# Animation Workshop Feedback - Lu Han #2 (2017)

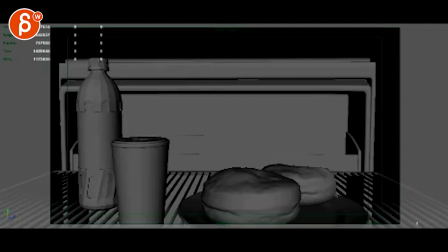Right. So you're saying this is shot one and two, and it has sound at the last several frames. All right. I'm still thinking about the last part of shot two. So this is shot one, shot two, last part.
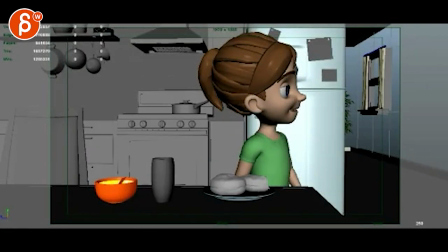Okay. About timing and acting. After that, should I just cut to the shot five, which the girl answering the phone, or add a transition shot to show the position of the phone?
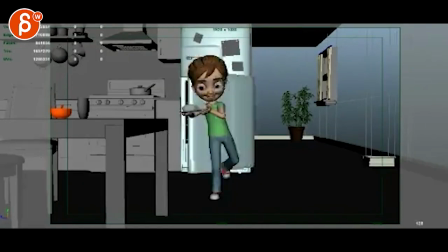I think since this is the beginning of the sequence, I think it's okay to show.
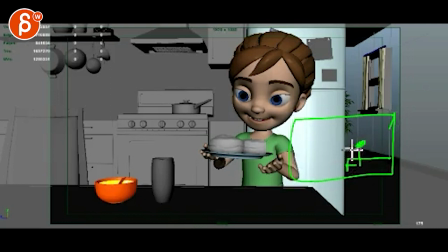I mean, you can totally cut to a shot where you see the table and the phone is moving, ring, and it's kind of her POV. You can also have her shoulder in there and her head to kind of show, okay, I'm looking this way. But I don't think, like I said before, that you need to show her walk over there.
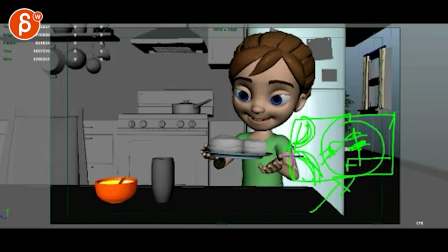You can show just the phone ringing and either have her in frame or not over the shoulder, and then cut to shot five answering the phone. If you look, if it cuts right away to her on the phone,
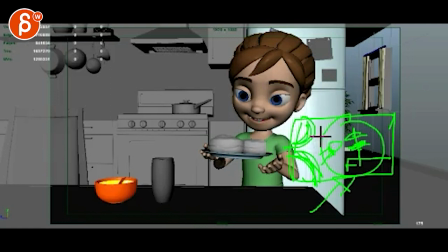I would save that for later, where you want to accelerate the pace of the storytelling, because you don't have to show anymore where the phone is.
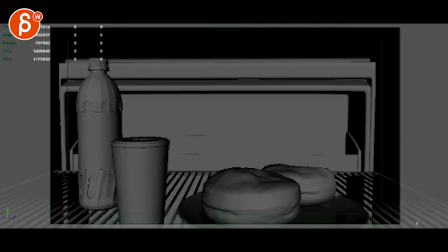So I would wait for that for a later shot. So for this, that's super cute.
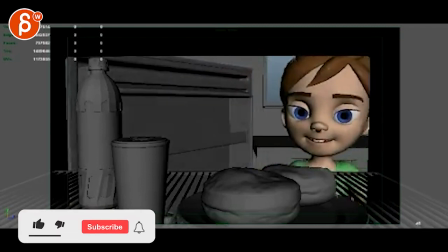You get a couple eye darts here. Looks like she just comes in, but her eyes are totally dead. So she can come in into this.
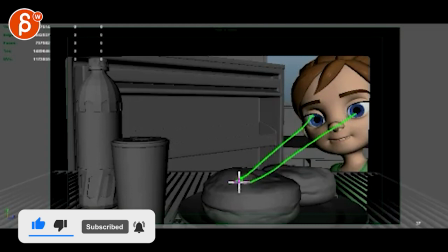Then they can, you know, it looks like she's looking around here. Then you can dart them so she looks around here.
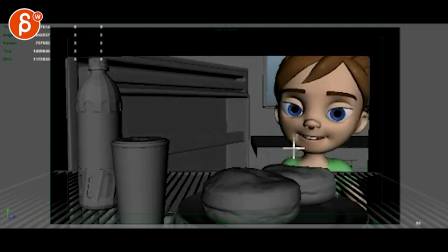There are two of them. She can kind of go back and forth. And now, you know, a bigger dart to show this.
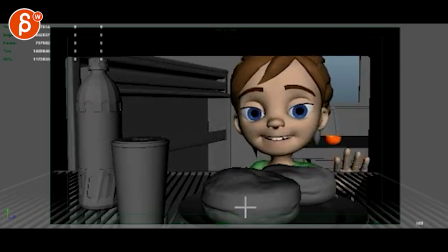And maybe another dart to show here. That's cute. This is a bit weird. Boop, this one. And now it looks like she's looking at me. So keep her eyes down. And then, you know, for stuff like this, it's a bit blocky, like how you have eyebrows.
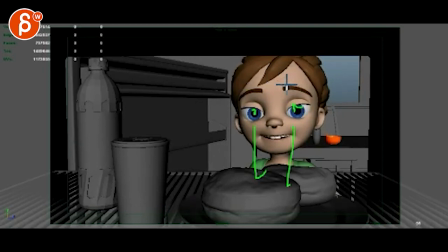When you're done here, shtoom, over a couple more frames, the eyebrows could continue, kind of ease in a little bit. They're a bit too linear. And her mouth, maybe not doing enough here. You know, there's a moment when she turns around here where it could change the mouth shape, change the mouth a bit more, maybe the corners.
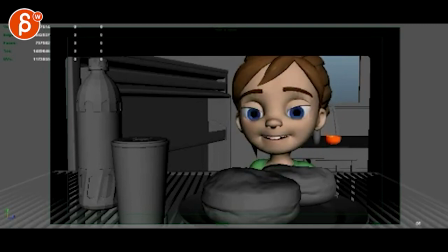You can have the chest move a bit more through this. It's a bit simple and just the head moving. Same thing here. When you go forward here, it feels like a forward translate. But if you take a step, you're going to dip and come back up.
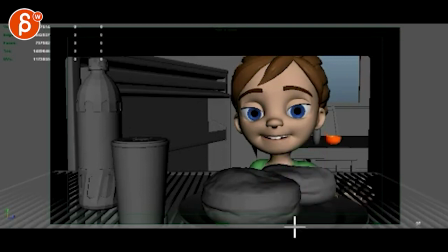You're going to have an arc. It could be a sideways arc if she's leaning on one leg. Kind of think about that, how the mechanics work. But she is getting up here. Same thing here, she feels very dead. Like if you do this, there's no change here, no change here, no change here.
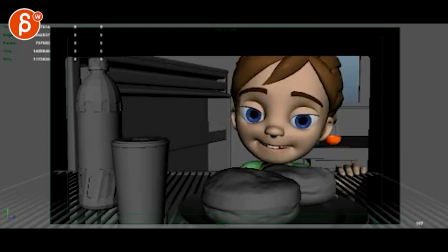So it's kind of like a dead puppet. So at this point, she could open her eyes maybe a bit more. Maybe it makes her happier, lower eyes. She can kind of get in there, not sap, but kind of bring up her eyebrows, but she's trying to reach it. She could close her mouth going, ready? Like, you know, like think about how you would act this out and what you would do.
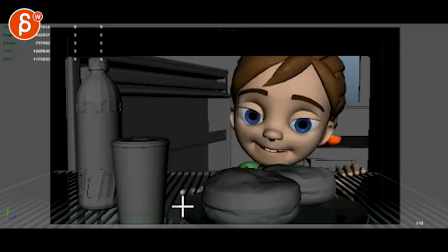Then that's cool through here. Watch out, you are intersecting that hand.
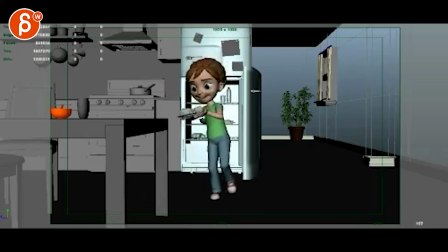That's cool, that's cute. That's all very cute. It's a great little walk. Love all this. This is really good. See, those types of mechanics, you're back and forth, you're left and right, pushing your hips and all that.
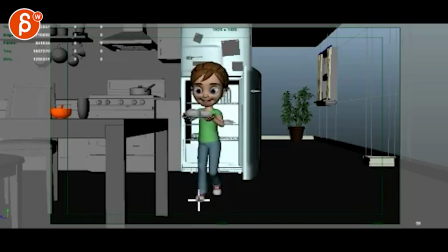That's cute. This is just a bit early. I would probably keep this one or two frames more, this leg, and then comes over. To really get that push off. Right now it's almost like a slide. So keep this on the ground for two, let's say two more frames. But your mechanics of how you're going left and right here and all that stuff, that's what you want to apply here.
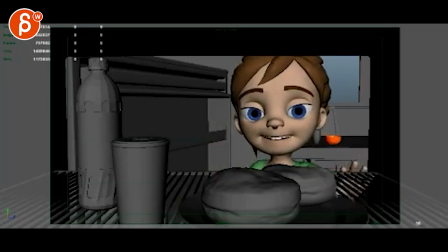Right? So when she goes right through here, it doesn't feel so simple. Awesome, awesome, awesome.
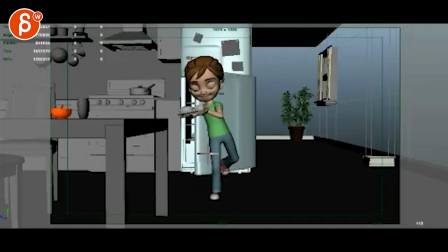Carefully do something like this. That's a big move where the whole thing is moving. So you can do this, but I would move the chest a bit over, and the head is definitely still here.
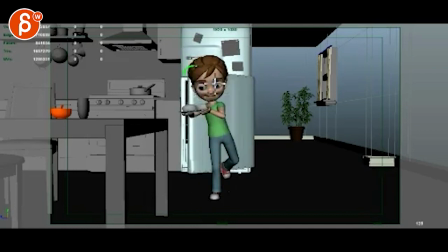The head drags, it's such a big piece. Boom, and then at the end, she doesn't have to be all straight again, you know what I mean? She can be with the head slightly tilted at the end,
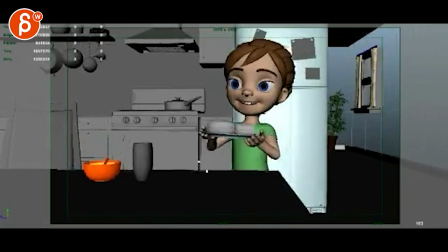and then straightens up into this. And again, I think these hops are too big.
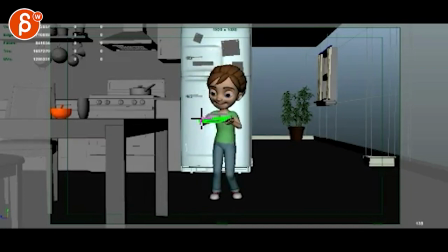How low this goes and how quickly you go up here, and if you look at your spacing, if I bring this up here, right, so she goes here, here, here, and look and see,
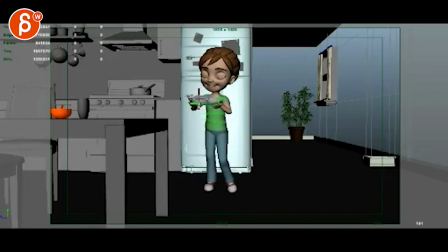it's the same height. So spacing wise, boom, you suddenly stop as opposed to continuing to go up a bit and come back down, but then you're way too high. So that's why I'm saying that you should probably just not go as high. So on this here, your arms would be lower, like this would drag.
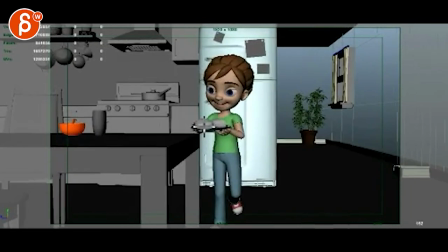Then you come up to maybe half the height and slower, maybe around here, that's when it drops.
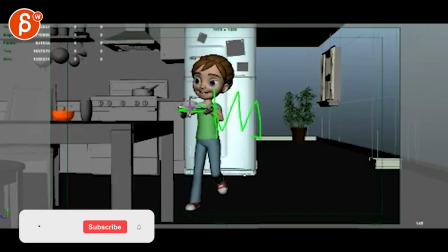Because if I watch this right now, it feels like the plate goes up and down so quickly, your donuts, whatever she has here, they would just fly around.
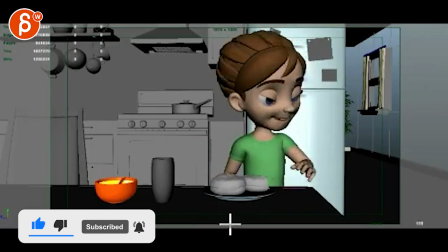Boop, boop, like that, it's crazy. Even this is a bit fast.
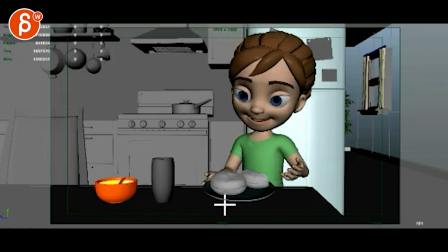Like from here to here, she would almost break her plate. So you want to think about, well, how gently is she going to put this down? Maybe a little bit of a slide or a rotation in there.
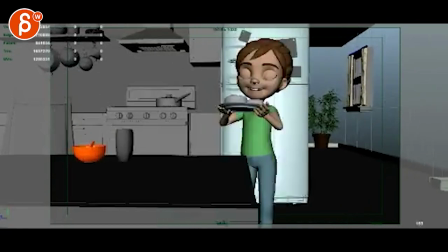And she still feels like a total robot over your face. And she's reacting too quickly.
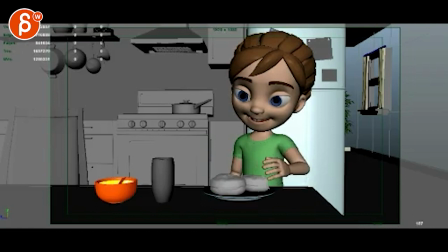Like you would have to put the sound around here. Let's do some scrubbing here. Let's see. See that? You have your head move right a frame before the sound starts. So she's anticipating that phone call. So your phone call should be happening here on frame 185.
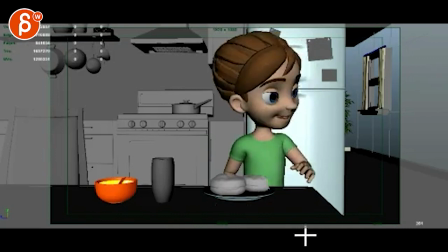And then she goes, oh, what was that? All right. There's an email. You can sign up. You can start whenever you want. You can submit whenever you want. You get 16 submissions. Either way, a like and subscribe would be awesome. All right. Thank you.